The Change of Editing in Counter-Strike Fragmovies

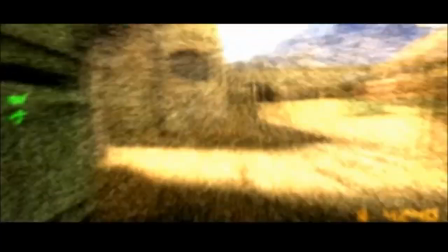752s
A film that comes to mind that shares similar problems would be Cloverfield.
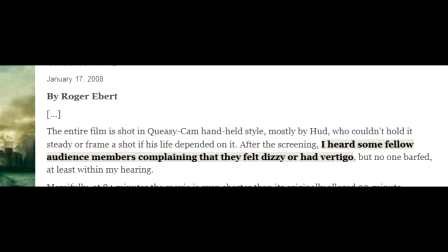756s
Roger Ebert writes in his review, "I heard some fellow audience members complaining that they felt dizzy or had vertigo.
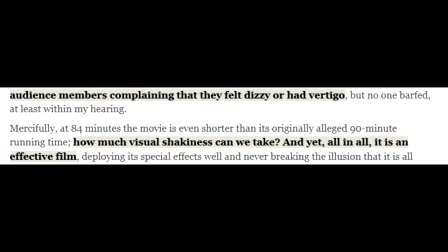764s
How much visual shakiness can we take? And yet, all in all, it is an effective film."
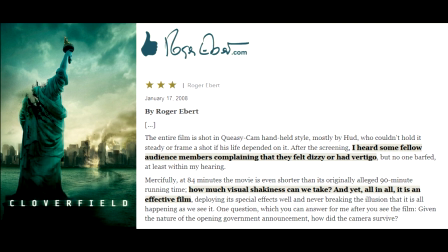770s
A statement that could very well be on Choual History X. However, Cloverfield and Choual History X represent the extreme of a spectrum regarding the shaky camera, and both film and frag movies move towards a more moderate approach nowadays.
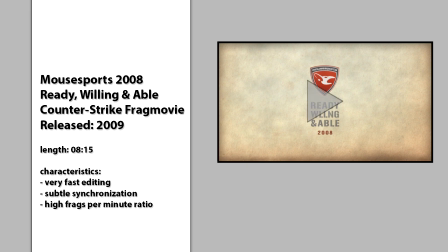787s
Early 2009, the most popular German Counter-Strike team, Mousesports, released a new frag movie that combined a very clean,
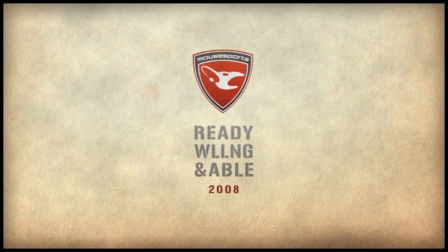796s
almost puristic look with fast-paced but precise editing and subtle synchronization of in-game action and the soundtrack.
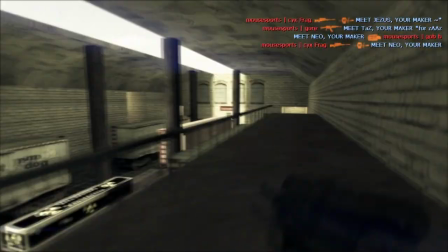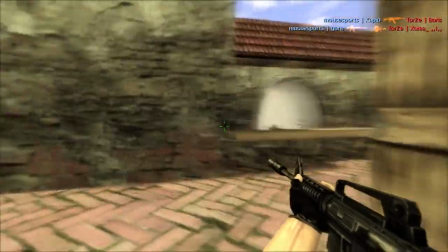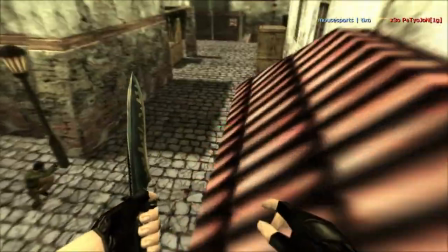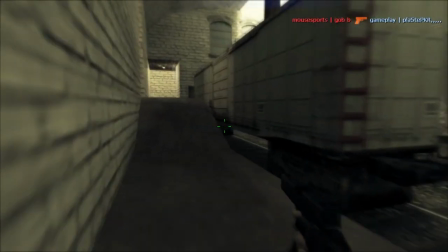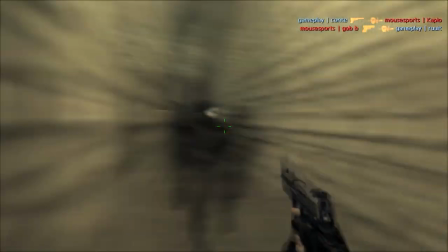835s
In contrast to earlier frag movies, this one used more cuts,
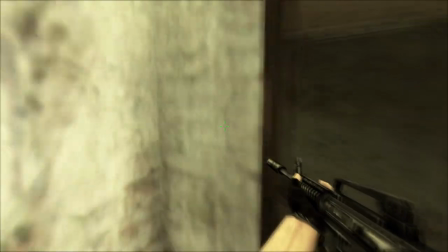839s
but also customized the game speed using fast forward and slow motion in
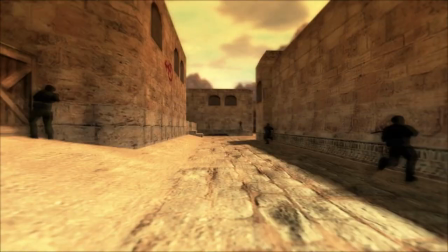844s
order to highlight specific situations of frags and minimize the time in between,
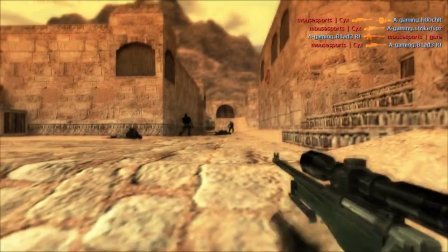849s
which is why this editing technique increases the frag per minute ratio considerably.
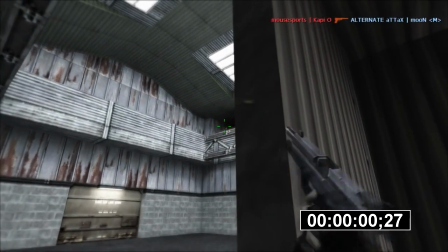854s
To give you an example, the now starting scene is actually almost a minute long in the original match recording.
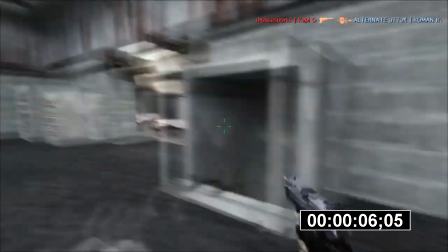861s
Here, it only lasts 10 seconds.
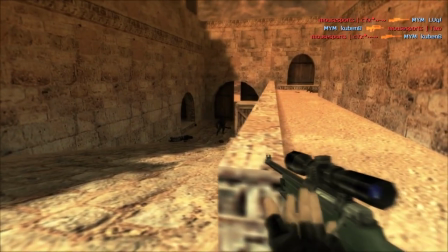868s
Ready, Willing, Able also uses tracking shots, free-ranging camera and zoom in varying speed,
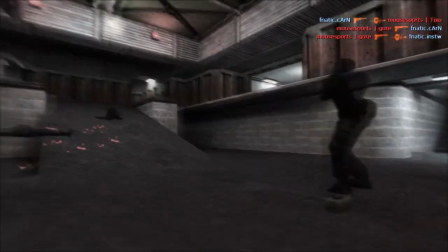874s
depending on what suits the presented in-game action and the music best.
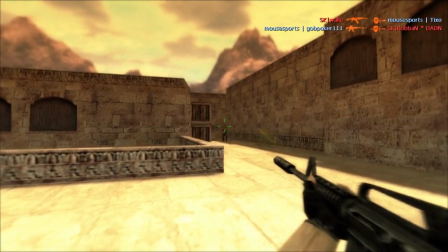880s
Regarding the change of camera work and editing in order to establish a highly intensified continuity, a comparison to Casino Royale seems fitting.
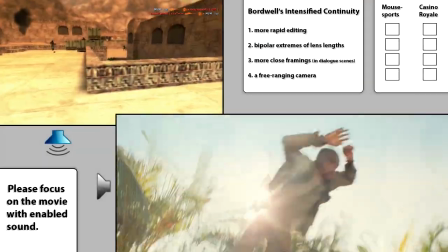893s Spectacular